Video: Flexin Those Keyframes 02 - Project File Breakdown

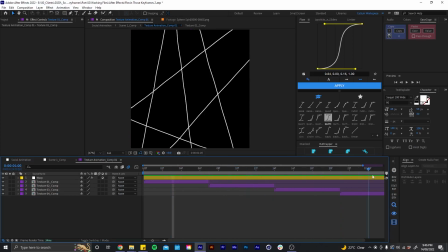4:07 different layout of lines that are basically cycling through like so and then I have this Topulent Displace effect which has an expression on the random seed which is a wiggle expression with posterized time so that
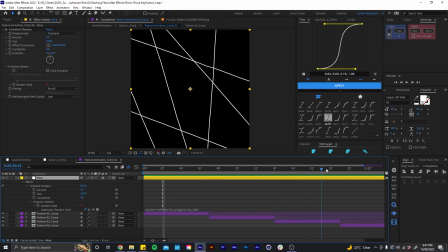4:25 is giving us this like nice little extra bit of movement to the texture so then if we
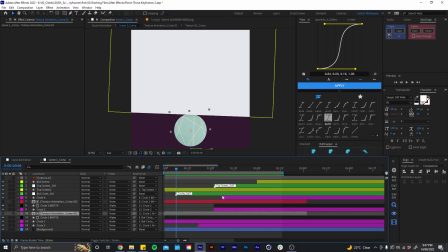4:30 come back and look at this texture animation layer basically got a time map
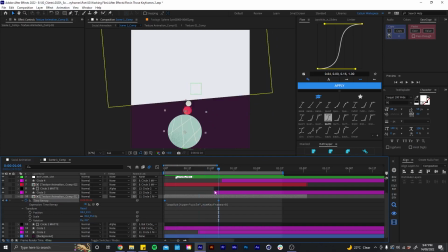4:36 effect going on which is set to the length of this comp and then I've got this loop out expression which is making the animation loop on
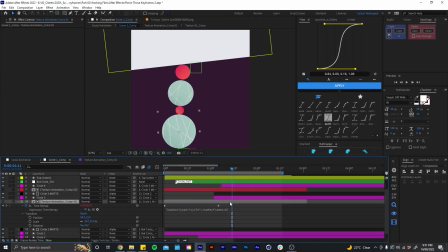4:48 past how long the actual composition is and then on these two orange circles I just have a layer style with a gradient like so.
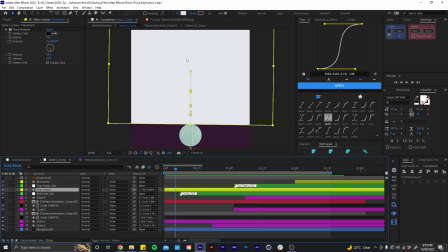5:00 So then I think the last thing to talk about in this composition is how I'm doing this white solid above the circles and I'm basically just keyframing this by eye and trying to match the movement with the movement of the circles as they're popping up.
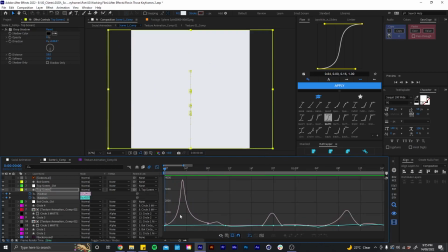5:16 So if I come and have a look at the graph editor you can see I'm just trying to give it some nice motion and
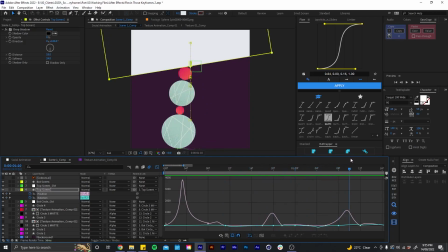5:25 match it as best I can to the circles moving up.
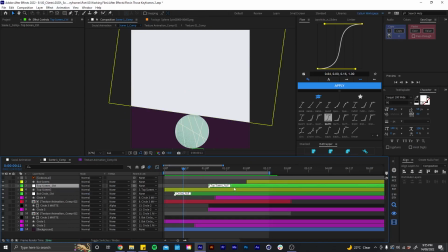5:30 And I also have this null object here which this top screen is parented to.
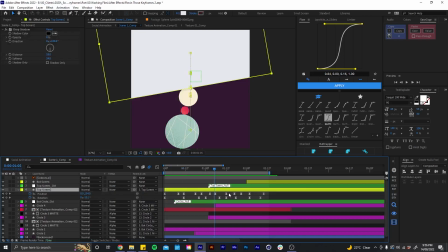5:37 And I did this because I have so much position keyframes here
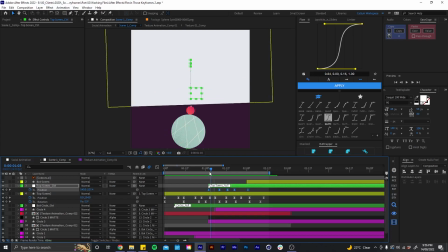5:42 that I needed some extra movement just to help it move upwards.
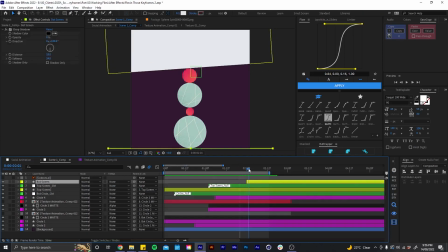5:48 And then here is our other white solid and this basically just has some
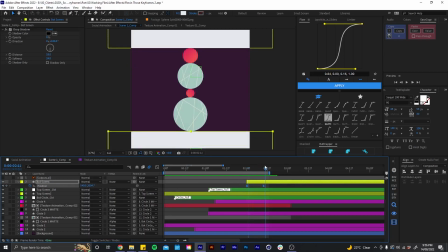5:54 position keyframes which moves up like so and this movement upwards is matched on this circle layer here which all the other circles are parented
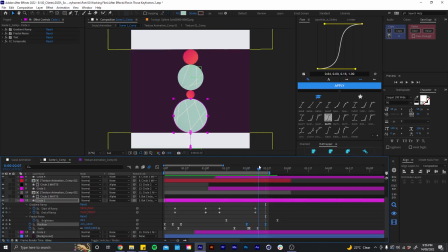6:06 to so with these keyframes everything just moves up like so and that's everything in this
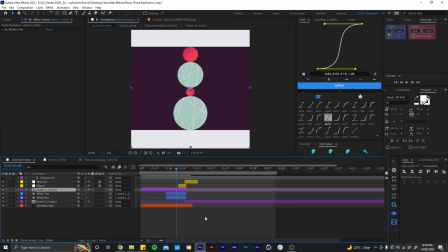6:12 first composition so I'm going to come back out and talk about some of the effects in this main comp so to get this rotation transition that I've got going on here, I basically just have some rotation keyframes on this composition that are just rotating along like so.
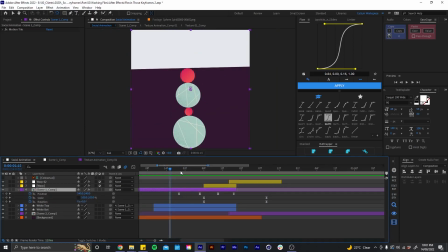6:31 I also have some other keyframes on this comp which is basically giving us a nice bit of follow-through animation.
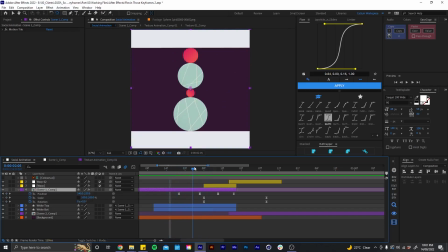6:39 So these position keyframes are just moving it up and then back down slightly which just helps keep some movement going on as we're transitioning into the next scene.
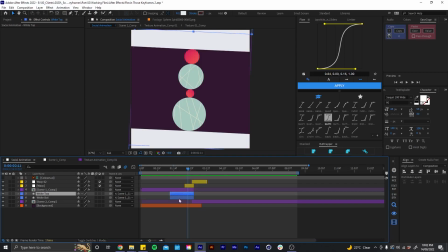6:52 And then I have these two shape layers down here which are there to fill in the blank space that is getting
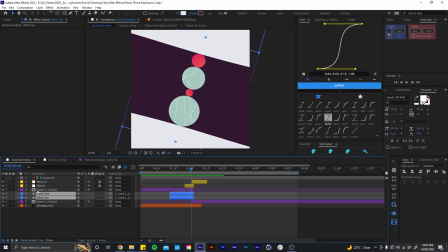7:00 cut off by the composition and these two are both parented to this comp so they follow its rotation.
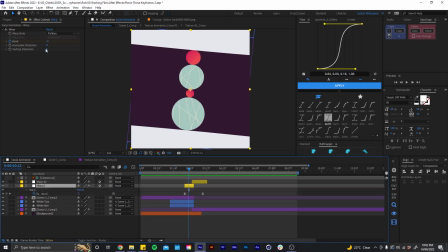7:09 And then I have this warp adjustment layer here and it's using a fisheye warp style which
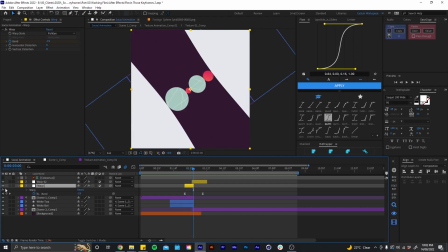7:17 is matching the rotation and just giving it this nice little bit of warping as we're transitioning to the next scene. So then here we are cutting away from this first composition as this second composition is taking over and then we're carrying on this rotation here inside this comp
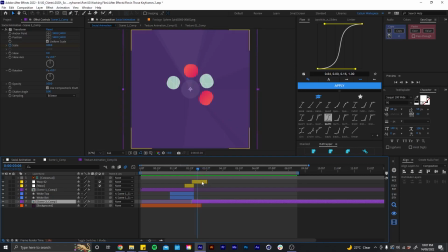7:37 with our circles and we have this other adjustment layer here which is again adding some warp and this is just like warping the circles down as we have this like flash of color and burst of circles in this next composition.
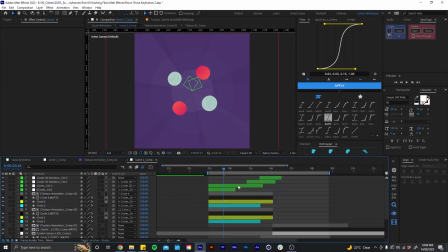7:55 So let's jump into this comp and break some of this down. So then we have a similar kind of setup with our circles in this comp.